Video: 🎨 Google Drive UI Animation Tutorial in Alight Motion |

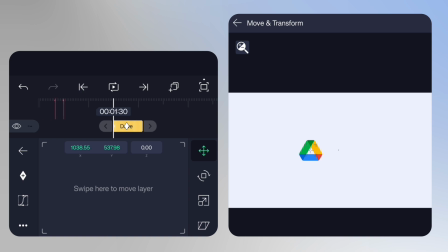510s
Then, animate the text layer's position so it enters smoothly from the left side.
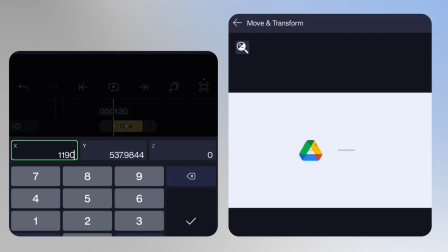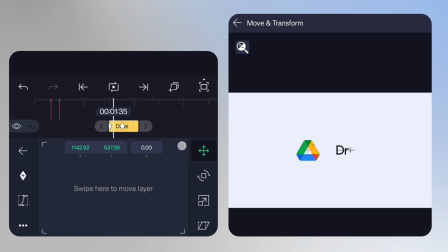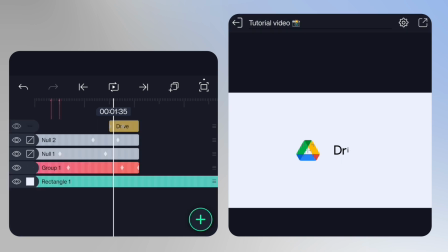525s
Apply an ease-out graph to make the movement feel natural and polished.
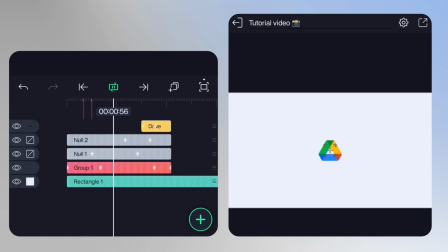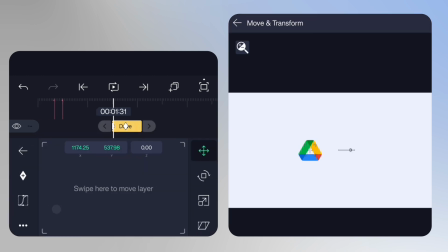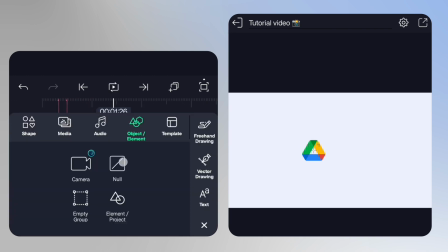553s
Now create a third null layer.
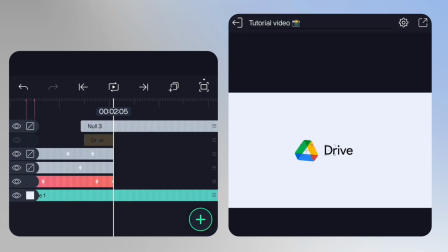555s
Link both null 2 and the text layer to null 3 so we can animate everything together without affecting the individual animations.
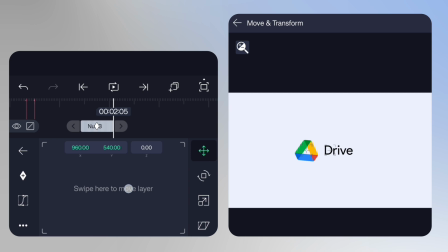568s
Animate the position property of null 3 to transition into the next scene. Follow the movement shown on the screen and apply an ease-in graph for a clean and seamless exit.
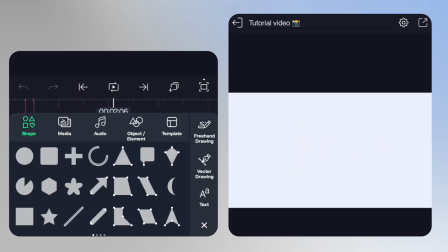582s
Now it's time to create the second scene. Add a rounded rectangle shape layer and adjust its X and Y positions along with the roundness value as shown on the screen.
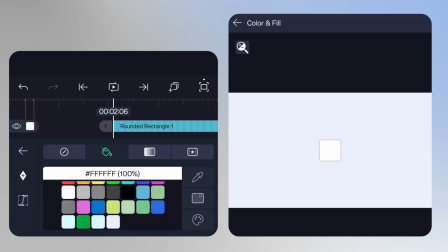591s
This will form the base of our design.
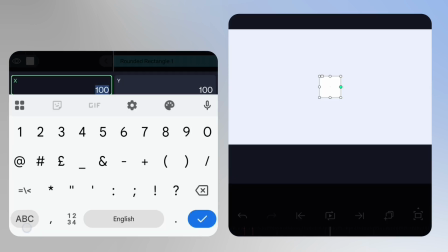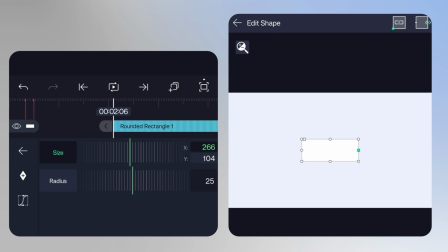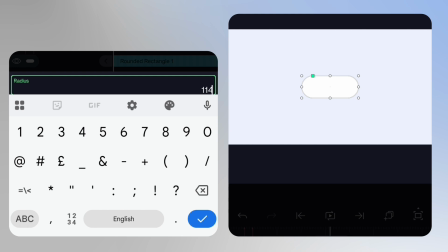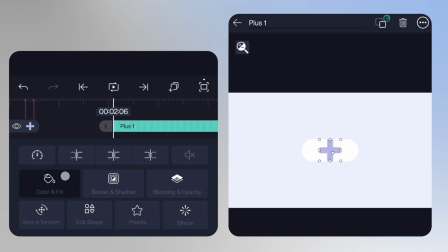614s
Add another shape, resize it, change its color, and tweak the remaining properties to match the design.
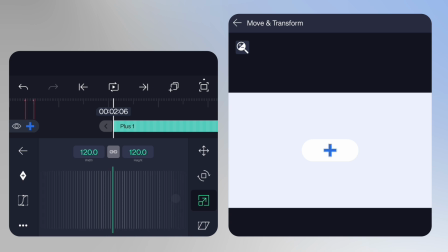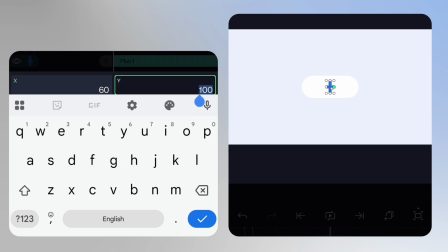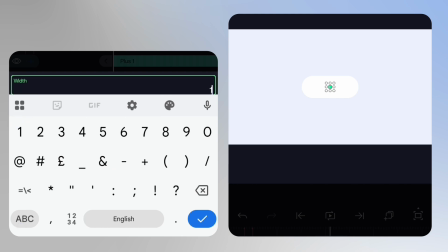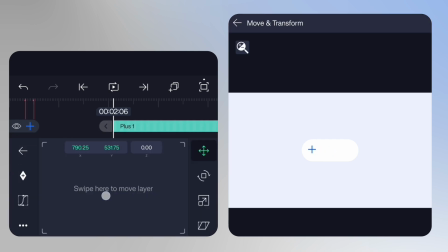667s
Position it on the left side of the rounded rectangle.
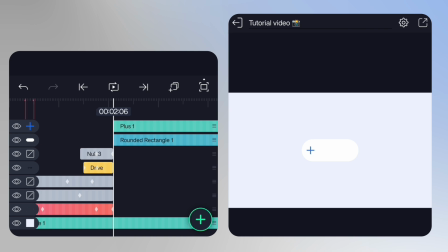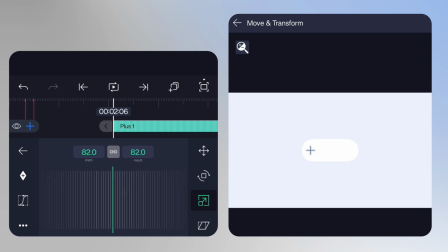Next, add another text layer. You won't be able to see it at first because its color matches the background, but we'll fix that in the next step.
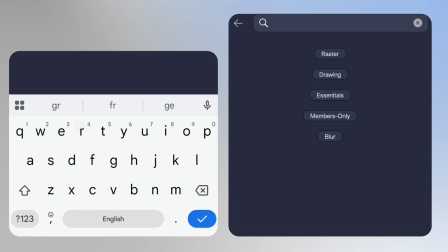691s
To give the text a premium look, apply the gradient overlay effect.
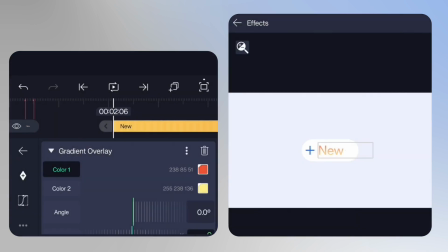695s
Choose the two colors shown on the screen and adjust the gradient angle until it matches the design.
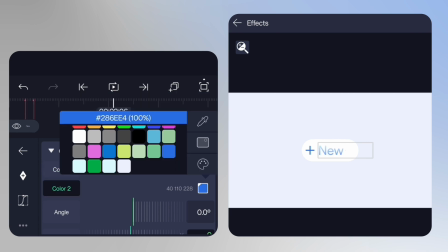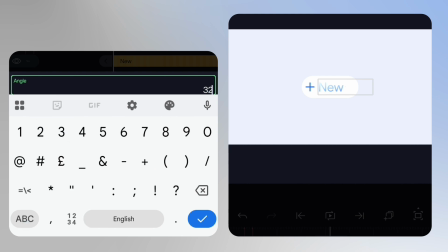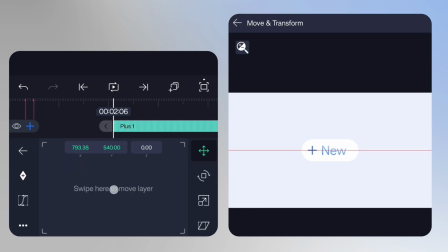Now, animate the opacity of both layers from 0% to 100% to create a smooth fade-in effect.